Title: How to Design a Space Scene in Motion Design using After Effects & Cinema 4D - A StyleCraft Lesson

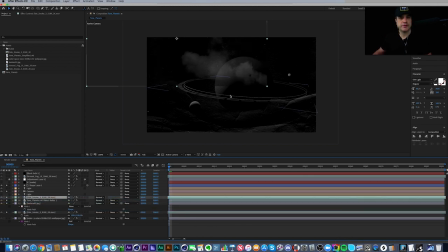1486s
I could also even duplicate this now that I'm looking at it and bring one in front of the planet. If I wanted to do that and just give a little bit of atmosphere right here. And if I did that, I would probably just go ahead and mask it off.
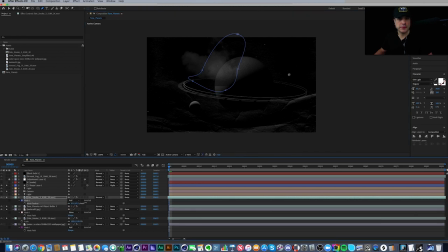1502s
Oh, like so. And then I'd feather it quite a bit. And then I would get rid of this edge here. I just maybe bring it up like that.
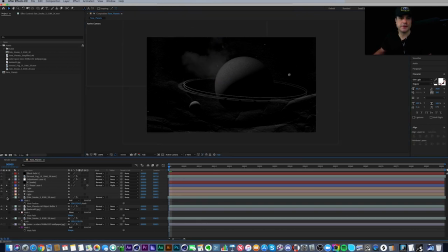1517s
So this is in front of the planet and this is just behind. So I do kind of like that. It's interesting. The other thing I did is I brought in another piece of footage from Action VFX, which is this ground fog.
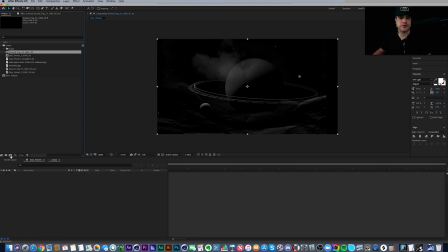1529s
And this ground fog, if I take it to its own composition, here it is at 0:00.
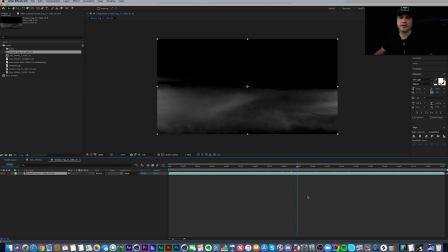1534s
Really cool. It's just some fog, smoky kind of stuff they shot on black that just stays close to the ground.
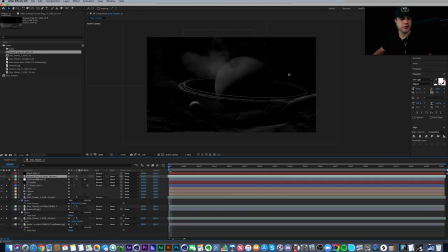1541s
Really cool stuff. I just brought it in here, brought it to the top, and took it back about 169 frames because I liked it right in there where it was at. Oh, and I should also add that I added a levels effect to it, right? And this is without levels.
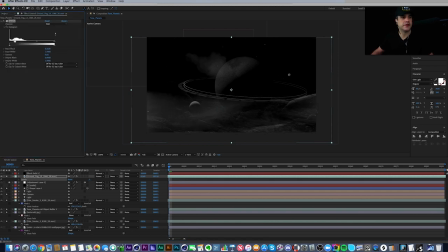1558s
This is with levels. All this is I just adjusted the black and the gray values, right? So if I reset this, there it is. You watch right here, undo it. It's just bringing the blacks in. Same thing was done to the smoke down here.
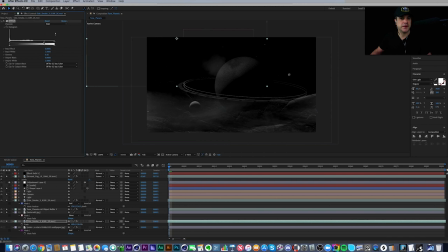1575s
I think I just barely played with the gray values of it. Yeah, just to make it a little more subtle, because without levels, there it is. With levels, it's more subtle. So you can always bring in atmospheric effects, but it doesn't have to be like in your face kind of effects.
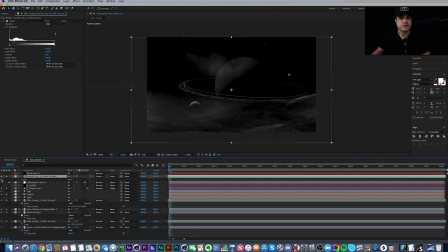1590s
You know, they can be much more subtle and effective that way. So again, the ground fog in the front, that's without levels. This is with levels. Very subtle atmosphere, but it brings a lot of depth and interest to this design because it is there.
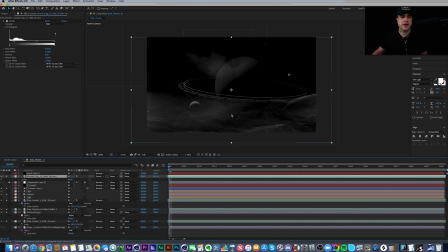1607s
And you know, it helps with the tone because it's white on black, right? So again, it's these white values that make us it draws our eye, our attention to that part of the frame because it's a contrast of black and white values.
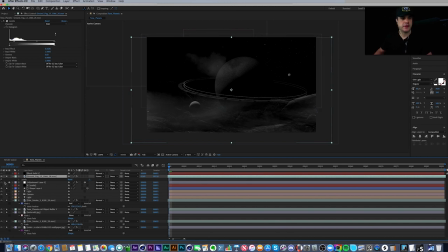1624s
Okay, so if I turn the stars back on, there they are, they're back on. Let me show you, the fog, ground fog is off and on. See how much depth it really adds to this entire design? It makes all the difference, right? Even affects the 3D because it's above it and it's set to a screen mode.
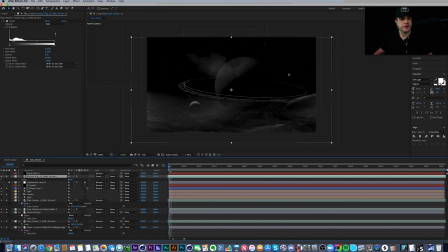1645s
So really cool stuff. I've got another solid layer up here, which is just a black solid with a giant mask set to subtract. And all that is just to darken up the foreground right here. I just wanted a little bit less there.
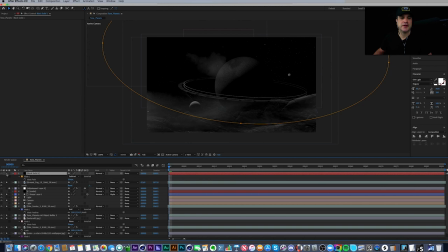1661s
We could have done this with a vignette effect, but this is the same kind of effect right here. I'm just, and I actually want to bring this down a little bit more. I like a little bit more of that foreground. So that's pretty cool. And then I think is the very last thing, I just have an effect layer going on, which is right here.
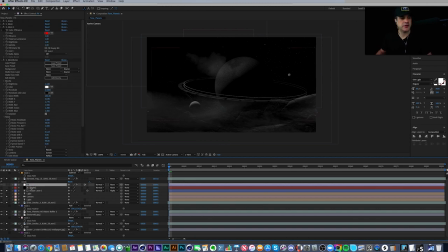1681s
And if I change this to effects, you'll see that it sits below the ground fog. And that's because I did not like the way that it affected the ground fog. It made it too bright, kind of threw everything off. So I put it down here. If I turn this guy on, there's our effect.
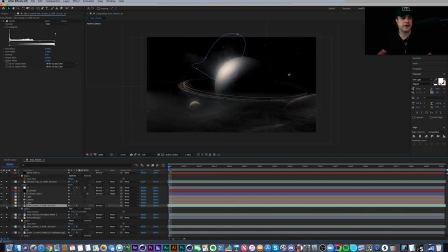1701s
And seeing... yeah, I don't like the foreground fog that I added above the planet, so I'm going to turn that guy off. So on the effects, real simple, what's going on here?
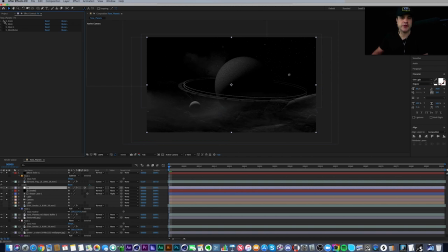1716s
If I start from the beginning, so no effects. If I turn, I started with grain, and I just picked a simple preset in the grain. And there it is. I would love to add grain to everything. It just brings a different level of realism to the image. It's not so digital. You can really see it down in here.
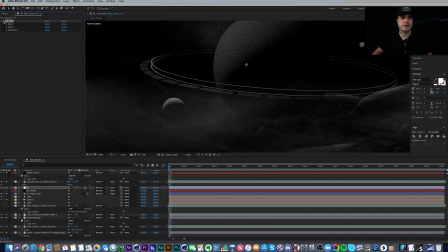1735s
So with grain, without, with, without. And it also helps to blend everything together. Then I add a glow layer, which is here.
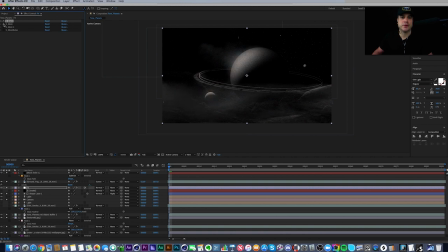1747s
And this is with, without, with, without. Then I added a second glow. In the second glow, I turned the threshold down so that it only really affected up in here and a little bit here.
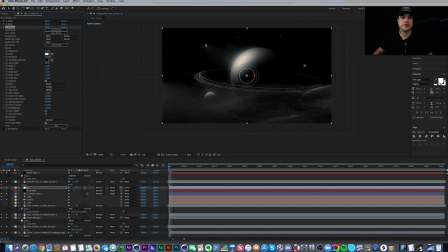1761s
So with, without, with, without. So I added that, and then as a final effect, I added glow noise. And you can see here, I made it very vertical versus more of a circle shape.
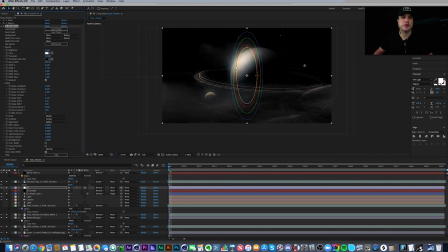1775s
And this is just to give this planet some extra noise, like there's something maybe radiating off of it. So, and this was just, I played around with the settings just a little bit, and that was that.
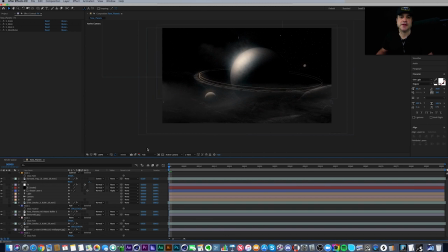1788s
So if I unsolo everything, it should look exactly the same, and it does. And there is our planetary system landscape created with tone.
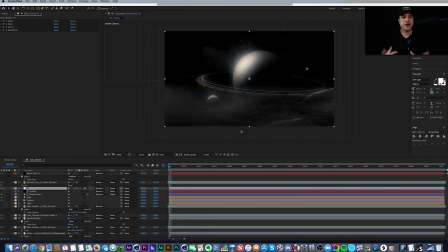1799s
Okay, so now that we've got our tone, we use tone to design this in black and white. It's really easy to go in now and add color and make our design even that much more powerful, that much more interesting to look at.
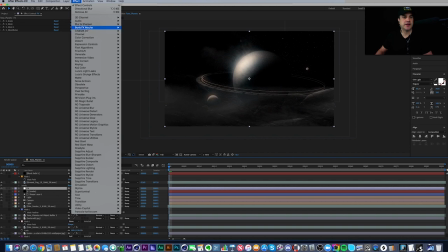1810s
So just a real simple way to do that is to use something like from Video Copilot, right? Andrew Kramer, the god of After Effects, he's got this free plugin called Color Vibrance.
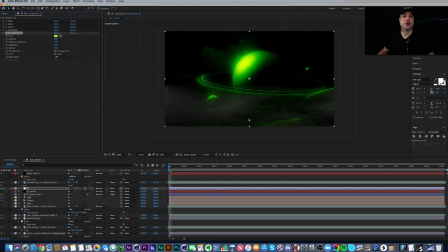1823s
Man, I'm just stuttering a lot today. So if I apply that, boom, it immediately applies this kind of vibrant look to our entire image. I could go and I could change this to something like, I don't know, purple. Kind of give it this retro 80s purple pink vibe.
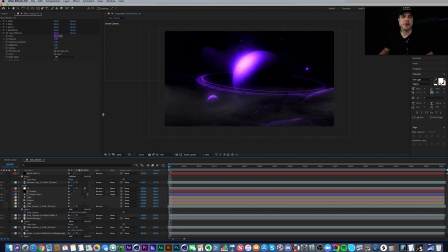1838s
That's pretty cool. I'm digging that. But that's just an example of like an overlay of color wash. You could add, you know, I could go in, I could colorize just the, if I turn this off, I could colorize just this ring. I could do something like, you know, it's a gray value. I could make it, I love pink right now.
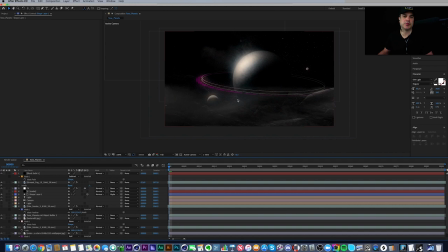1857s
So that's cool. You could go in, you could colorize a planet, you could colorize the terrain, the smoke, whatever. You get the idea. Adding color now is an extra added layer of dimensionality, an extra layer of cool factor to our design, and it makes it that much more interesting to look at.
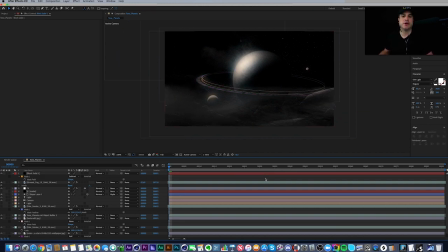1875s
So that's what I've got for you this week on designing a style frame. Now I think it's time for me to do a bonus lesson for you, and I want to do a bonus lesson where I actually animate this, because I know a lot of you have asked, you know, how do you go about animating things? And I've tried to show that over the weeks, but I think if I show you some more, it'll help you guys.
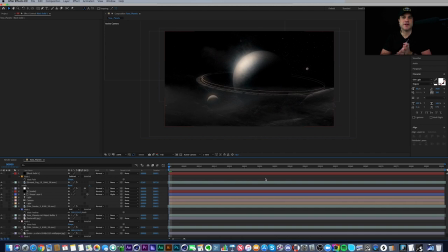1891s
So let's move on to the next lesson, the bonus lesson on animating the style frame.